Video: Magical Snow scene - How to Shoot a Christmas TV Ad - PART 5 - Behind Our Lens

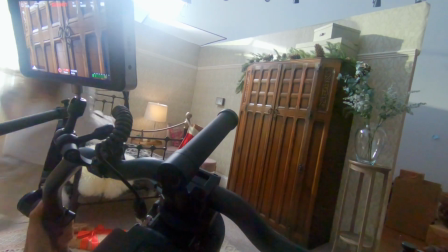The snow scene with all the trees had two elements to it. We were coming out of the wardrobe, so we had to be pushing through the coats, through the trees,
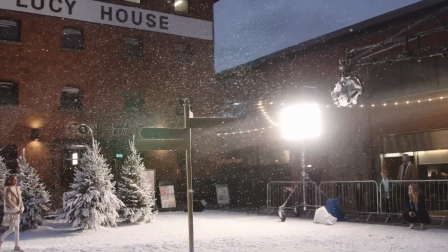and then we flipped around to the other side to see the talent emerging from those trees and coming towards the sign.
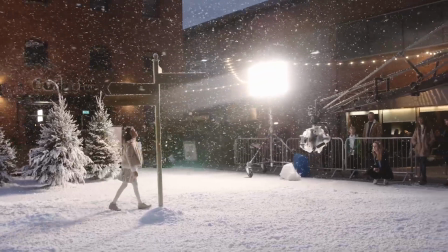So although that was one scene,
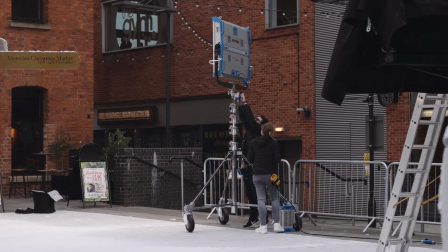it actually had two very different setups which required their own specific rigging and frames and lighting.
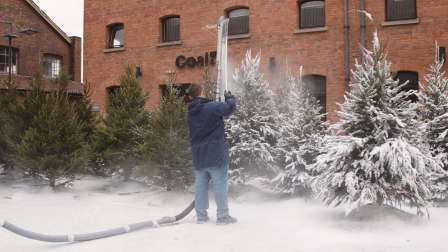By far the most complicated setup of the entire shoot was the snow scene.
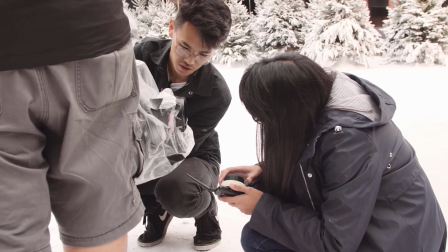There were many moving parts. We had a jib crane, so at this point everyone's loaded up the Ronin 2 onto the jib.
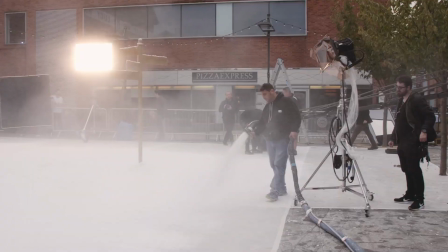We've got the falling snow, and we have to get the talent moving through the frame as well.
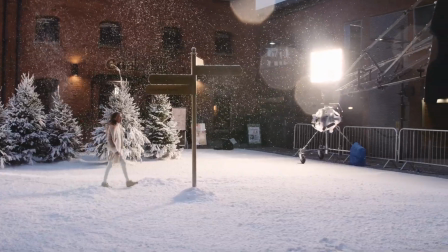So we've got moving jib crane, we've got moving talent, and we've got the snow coming down,
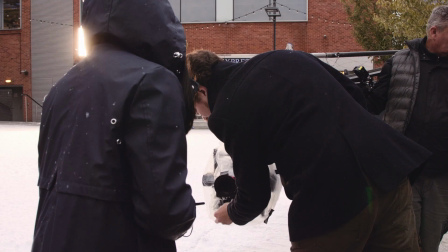which has to be sitting in the right place, and it kept blowing onto the lens because of the way that the wind was blowing.
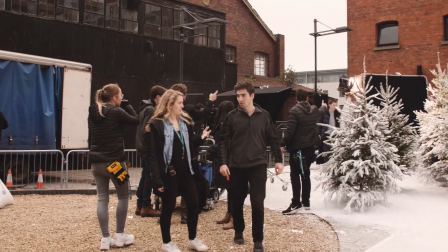So lots of things that we had to get right.
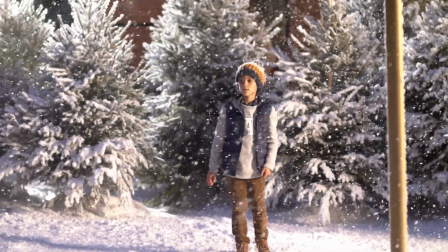Working with kids, so the kids have a limited threshold for how many times they're going to want to do something and how many times they have a good take in them.
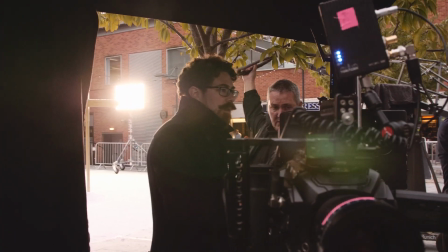To start off with, we created our cupboard. That was just a rail of clothes that they could push through.
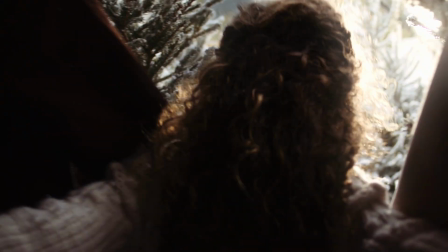Boxed it in with some negative so that it felt like they were in the dark space,
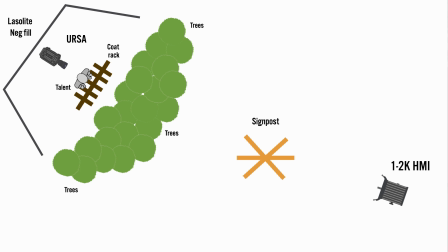and then we fired a 1.2K HMI kind of towards them so that as they come through there's a little bit of twinkling in the light.
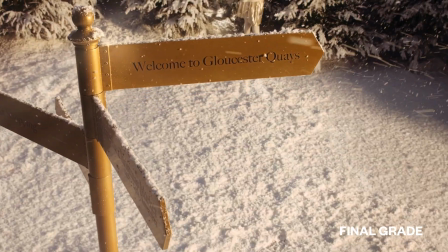Once we were done with the reverse shot of the wardrobe, we moved on to the main snow scene.
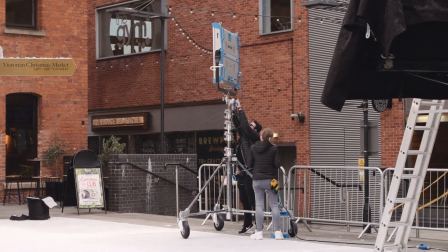And at this point, we were bringing out the big guns. We had an Arri S360C, which is an absolutely gigantic LED light.
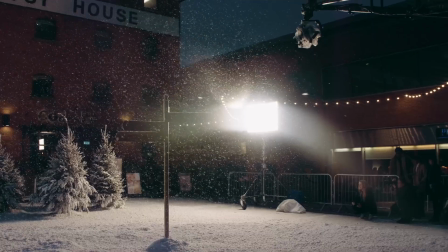So this acted as our key light, and it was big enough and soft enough that it was graceful.
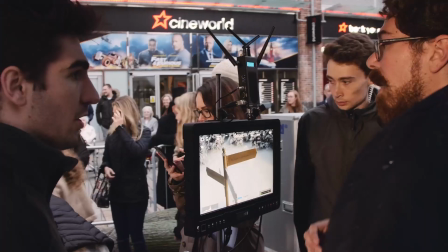And even though we weren't fully at sunset, it was powerful enough to cut through and give us the shape that we needed.
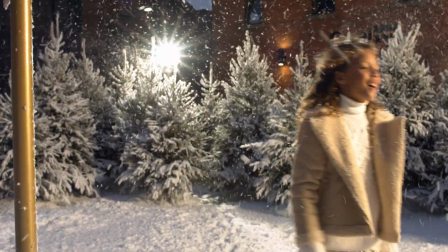In addition to that, we took the 1.2K HMI, threw it in the background as a backlight, and that was gelled a little bit, obviously, to match with the color temperature that we were getting out of the Arri light.
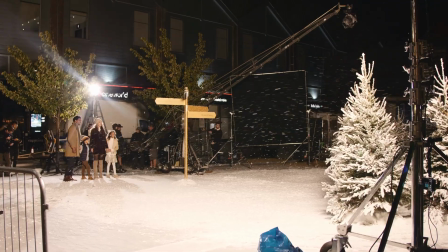When you're dealing with any kind of precipitation, like we've got snow falling just here, you need to have that backlight to really pick it out and make it visible on screen.
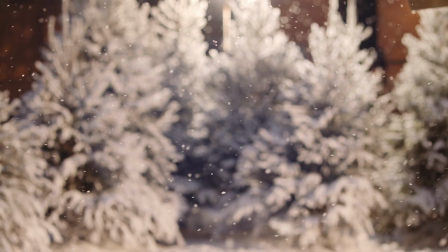And it also then helps to give it that magical feel, just tickles the backs of their shoulders and gives you that really Narnia vibe that we were going for.
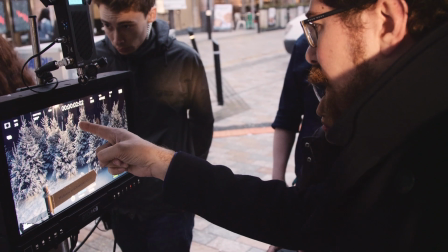Now, as I mentioned, we were integrating a lot of elements here.
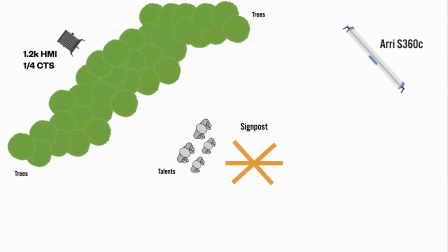We had the snow, we had the actors and actresses moving through the space, and we had the jib moving down as well. Alongside that, Naoki was sniping some long lens shots so that we'd be able to get two shots at the same time
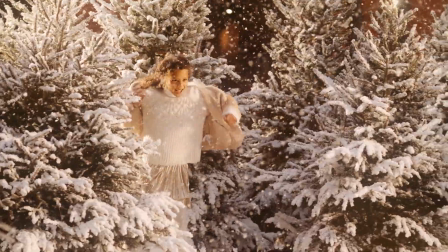and make the takes with the actors as efficient as possible so they didn't have to do the same thing again and again for different camera angles.
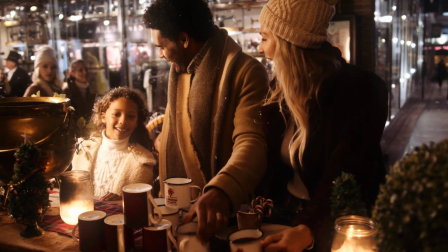In the next part, we're going to look at the Christmas market scene, which was the final setup of the day.
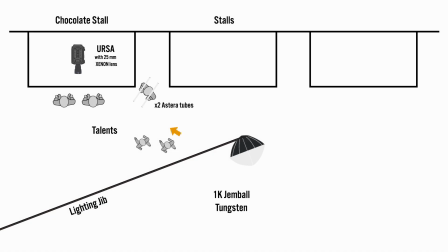It saw a return of the Astera tubes and also the gem ball.